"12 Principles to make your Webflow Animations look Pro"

You add interactions to everything on your website, and nothing seems to feel right. How do the pros create award-winning animations that people love? What's the secret sauce missing from your interactions? In this video, I'm going to show you the 12 basic principles of animation you can use to instantly make your website stand out and let you charge more for your work. Hi, I'm Devin Fountain, a low-code designer with over a decade of interactive websites and app experience. I'm going to walk you through each principle and how to apply it to your site, adding new rules every step of the way. Before we get into the 12 principles, a little history lesson.
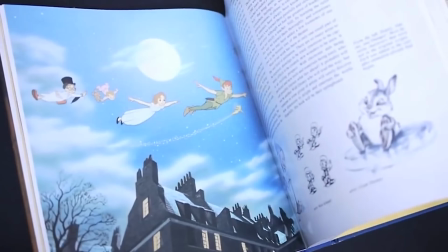(0:31)
The Illusion of Life, Disney Animation, is this iconic book published in 1981 by two of Disney's animation OGs,
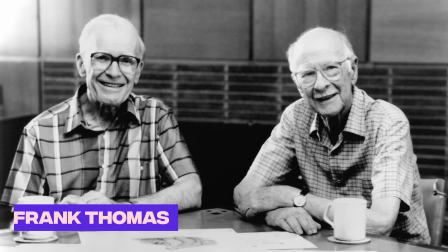(0:38)
Frank Thomas and Ollie Johnston. The book is a treasure trove of insights into the art and history of Disney animation, packed with sketches, behind-the-scenes info, and most importantly, introduced the 12 principles of animation, a set of rules that became a holy grail for animators globally.
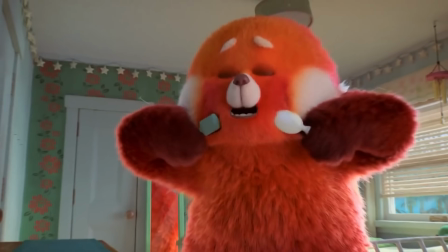(0:56)
Even though it's been over 40 years since its release, it's still a must-read for anyone serious about animation, showing its lasting impact on the industry. In fact, if you want to take any animation class now, that's one of the very first things you're going to learn.
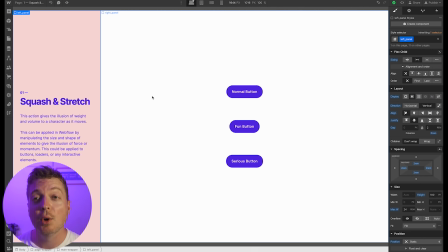(1:10)
It's one of the very first things I ever learned when I went to college. Okay, so I've created this Webflow clonable for you to follow along with me, if you want.
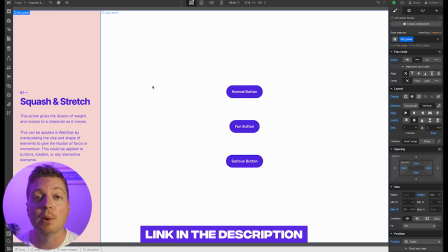(1:18)
Otherwise, this is a free clonable. You can always download it at the end and check it out anytime you want.
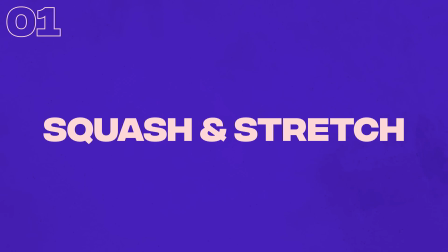(1:23)
The very first principle of animation is squash and stretch. It's the action that gives the illusion of weight and volume to a character.
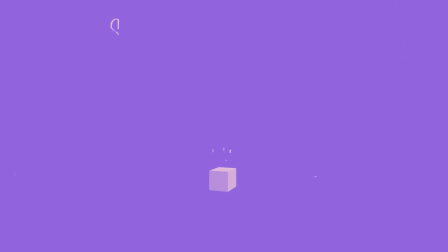(1:29)
This can be applied in Webflow by manipulating the size and shape of elements to give the illusion of force or momentum.
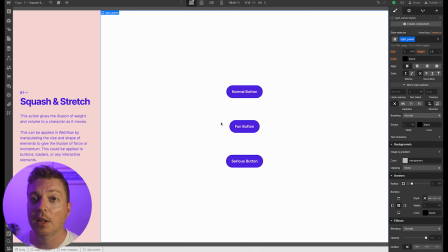(1:35)
This could even be applied to buttons, loaders, or interactive elements. On this page, for example, I'm using them on buttons, just so we can build on something really basic.
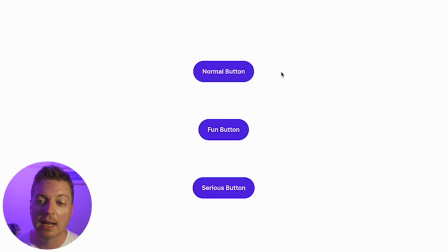(1:44)
Here I have 3 buttons. I have a normal button that has a hover, I have what's called our fun button, and I have a serious button.
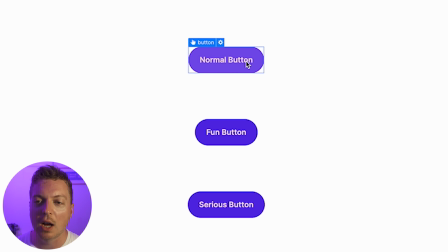(1:51)
Now, the normal button has a really standard hover color change, and this is perfectly fine. I see this on a lot of websites, it's inoffensive, and it's really easy to do.
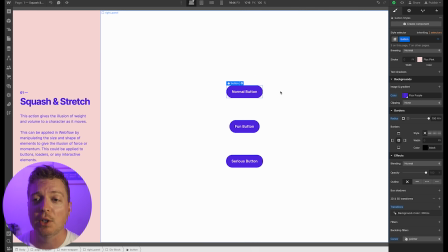(2:02)
It doesn't require you to know any animation detail. Now, the normal button here is perfectly fine. It has a hover effect of a background change, but that's it. It's just fine, at best. It doesn't have any emotion to it. It doesn't convey anything that we want it to convey.
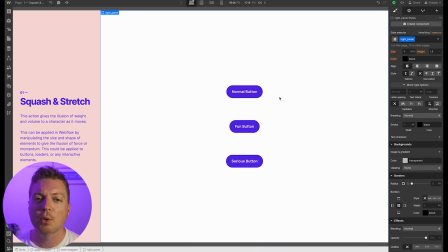(2:19)
So how can we use squash and stretch to do that? Now, squash and stretch doesn't necessarily mean that it has to literally squash and stretch. It can mean we change the volume of it as it moves. We could change the speed of that thing.
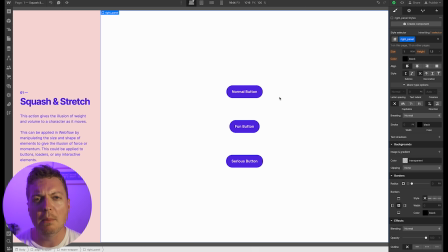(2:33)
Anything to give it the illusion of a real human moving. I know that sounds really weird, but it's going to make some more sense as we go on.
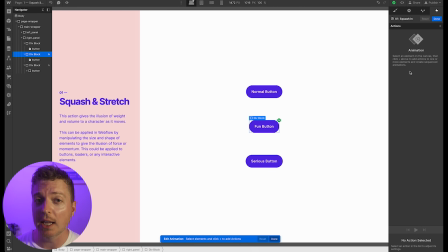(2:41)
So on the fun button, I've created an interaction called Squash In. And Squash In is currently empty right now because we're going to fill it up. So I have the div block selected, which is the parent of the button container. And the reason that I've done this is because when we hover over the button,
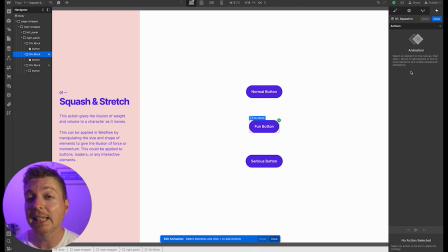(2:57)
if the scale changes at all, and our mouse is slightly outside of that button, and we keep sort of hovering, you'll have this weird clipping bouncing effect. But by wrapping it in a div that never changes the size, with the button inside changing size, that whole thing can remain safe.
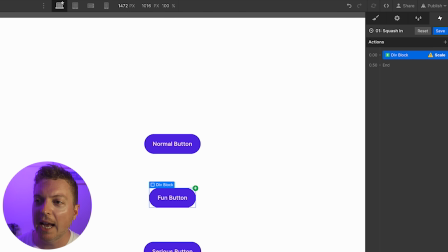(3:13)
So we're going to be animating on the div block here. I'm going to add a scale, and I'm going to say that I want the scale to be
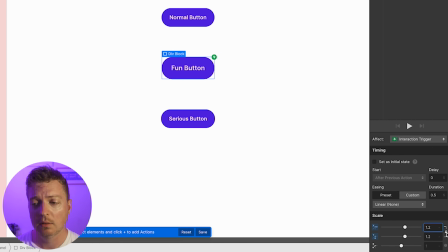(3:21)
1.2 because I want it to be long. I'm going to uncheck this box. I'm going to say 0.8 because I want it to be short. Sort of like a really oblong, cartoonish button. And that's exactly what we want to do. It's a fun button, so we want to make it fun.
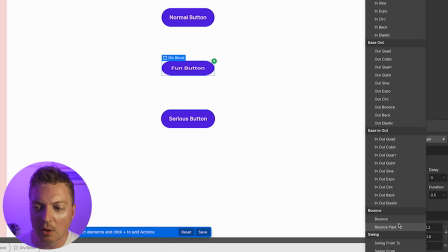(3:38)
And instead of linear, because linear is a little slow, I'm going to set this to bounce past because I want it to be fun. I want it to jiggle. Click play. That seems nice. I want it to be a little faster. Perfect.
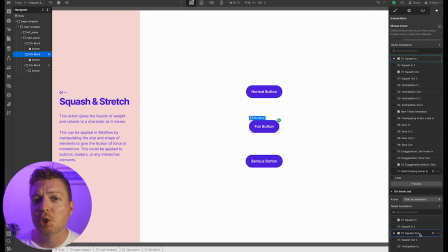(3:54)
Now, I've already gone ahead and created Squish Out for you. And Squish Out's nothing special. I've just duplicated the original Squish In, and I've set the original dimensions back to 1, 1. You can see that here.
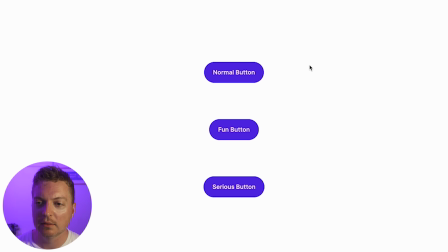(4:07)
And now we save that and we go back. See, it squishes and bounces back nicely. It adds a really fun interaction to an otherwise very normal button. Again, there's nothing wrong with the first button. It's just that it's fine.
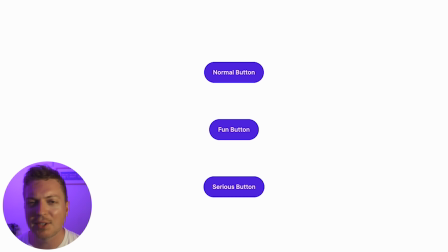(4:24)
It doesn't convey any mastery. It doesn't convey any personality.
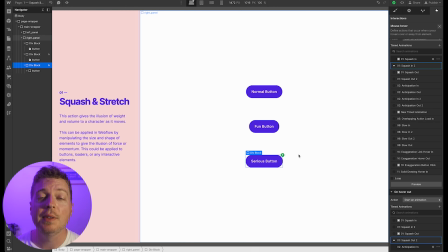(4:28)
Now, for the serious button, we're going to do the exact same thing, but slightly different. So I've gone ahead and created Squash In 2, and Squash Out 2 is obviously already complete. It's the same one, but it's in reverse. And what we're going to do is select the button, and we're going to do a scale.
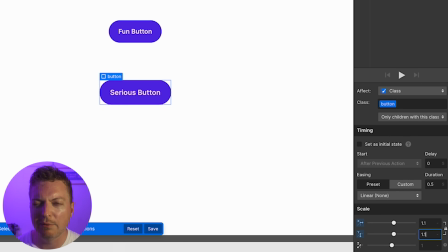(4:46)
We're going to maybe set this to 1.1. We're going to feel it out here, 1.15, something I like. And rather than setting the duration to 0.3, I'm going to set this to 0.6.
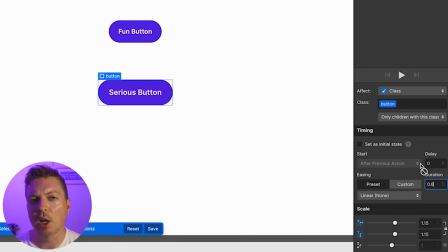(4:59)
And the reason I'm doing that is because when something is slower, it conveys that feeling of luxury, like it's more expensive.
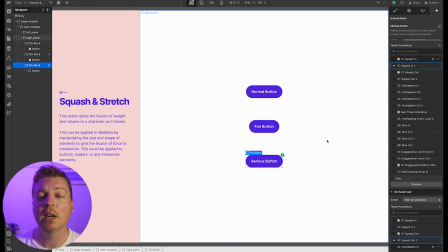(5:07)
For the serious button, we want to convey a feeling of maturity, like it's expensive or like it's going to take its time because it's serious.
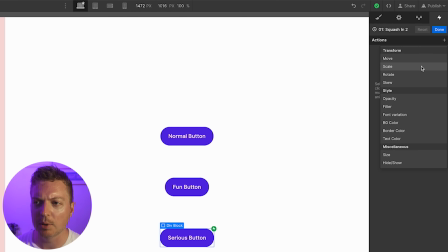(5:16)
It's not going to be fun. So in order to get that serious personality, I'm going to take this serious button. We're going to add a scale. So what's that to the button? We want to scale the button, not the div. I'm going to set this to 1.1.
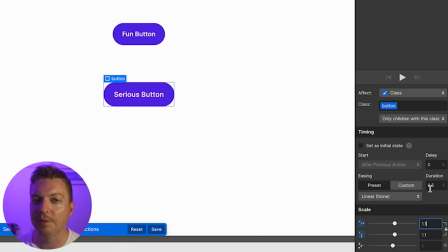(5:32)
We're just going to feel it out here. And rather than the 0.3 seconds from the original fun button, I'm going to set this to 0.6 seconds. We're going to double this. So we want it to be serious, and serious takes time.
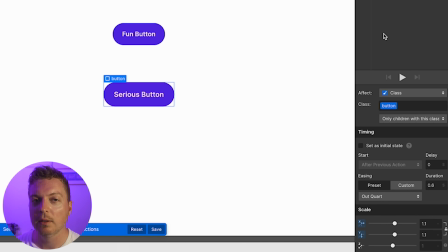(5:48)
Now I'm going to go with Out Court. Out Court is a preset that I really like.
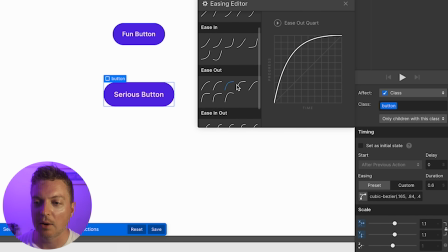(5:52)
You can actually view what that looks like in the ease out here. It's a nice slow curve upwards.
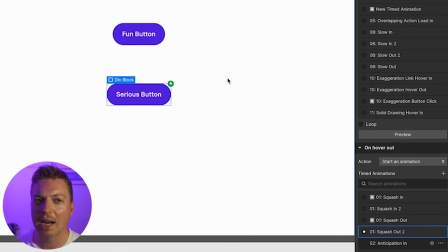(6:01)
And I'm going to save this. Squash Out 2 already has an animation put on it.
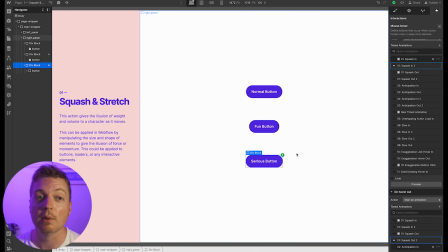(6:08)
It's the exact same animation as the in, but reversed. I've taken a lot of the effort out for it.
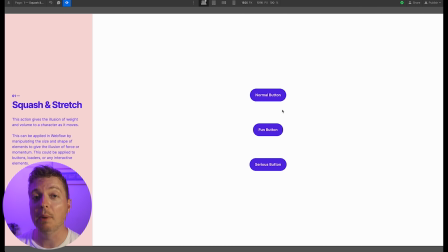(6:13)
Now let's take a look again. We've added Squash and Stretch to 2 buttons, while the original still has the background color change. And we can convey a lot of personality just from these minor changes. So here's the normal button.
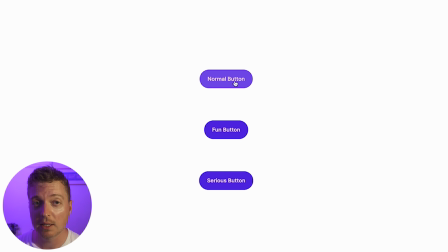(6:26)
Again, simple background change, nothing wrong with it, but it also really doesn't convey anything to the audience. Now the fun button, that's fun, right? I think it's fun. And then the serious button, it's going to scale up really slowly and scale back down even slower.
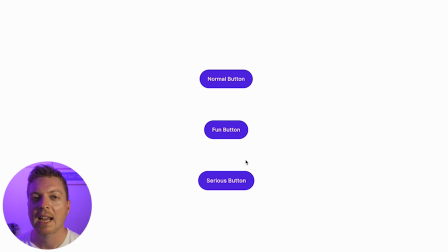(6:46)
Does that feel like luxury, something you would see on a really expensive site? And the thing is, all 3 buttons look exactly identical,
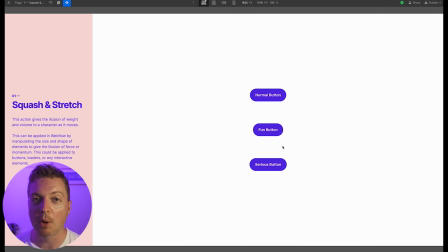(6:55)
and we've conveyed 3 different emotions just by modifying 2 of them. That's the power of using 12 principles of animation, is you convey all sorts of different things with just minor tweaks. Now, let's move on to principle number 2. Now, the second principle, anticipation, is pretty self-explanatory. It's a technique used to prepare the audience for an action. It basically lets them know that something is about to happen before it happens.
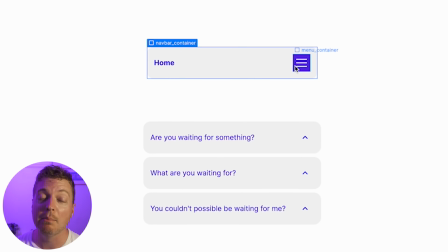(7:21)
I'm going to show you 2 examples here. I have this example of a navbar container, and this navbar container has a little menu as well.
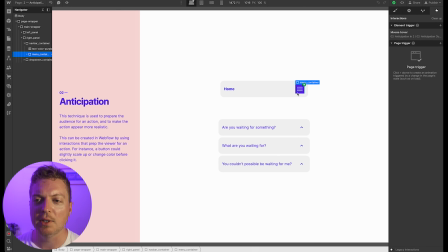(7:28)
And normally when you hover on a menu container, you just get the pointer element. And the problem with the pointer element is that all it does is tells us that it's a button, but it doesn't quite convey what's about to happen. And that's the entire point of anticipation.
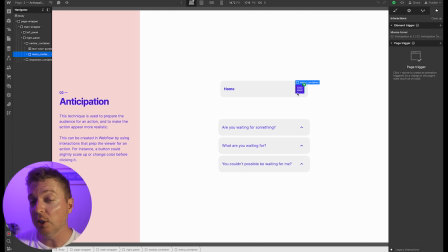(7:42)
It's not to let the audience know exactly what's about to happen by looking at it, but what's about to happen by interacting with it. So we have this navbar menu here, and we have a menu container. It's usually like a menu button or something like that.
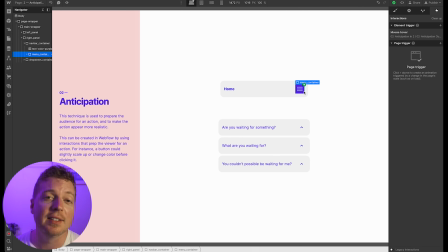(7:56)
And usually you put a pointer element on it to convey that it's a button and that something is about to happen, but that's about it. So how can we convey something a little more? How can we anticipate the user?
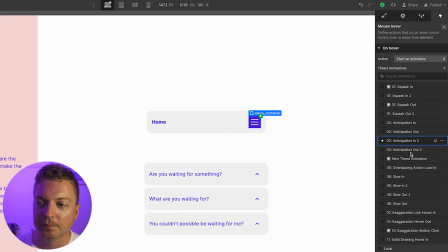(8:09)
Let's create an animation on this. I'm going to call it anticipation in 2.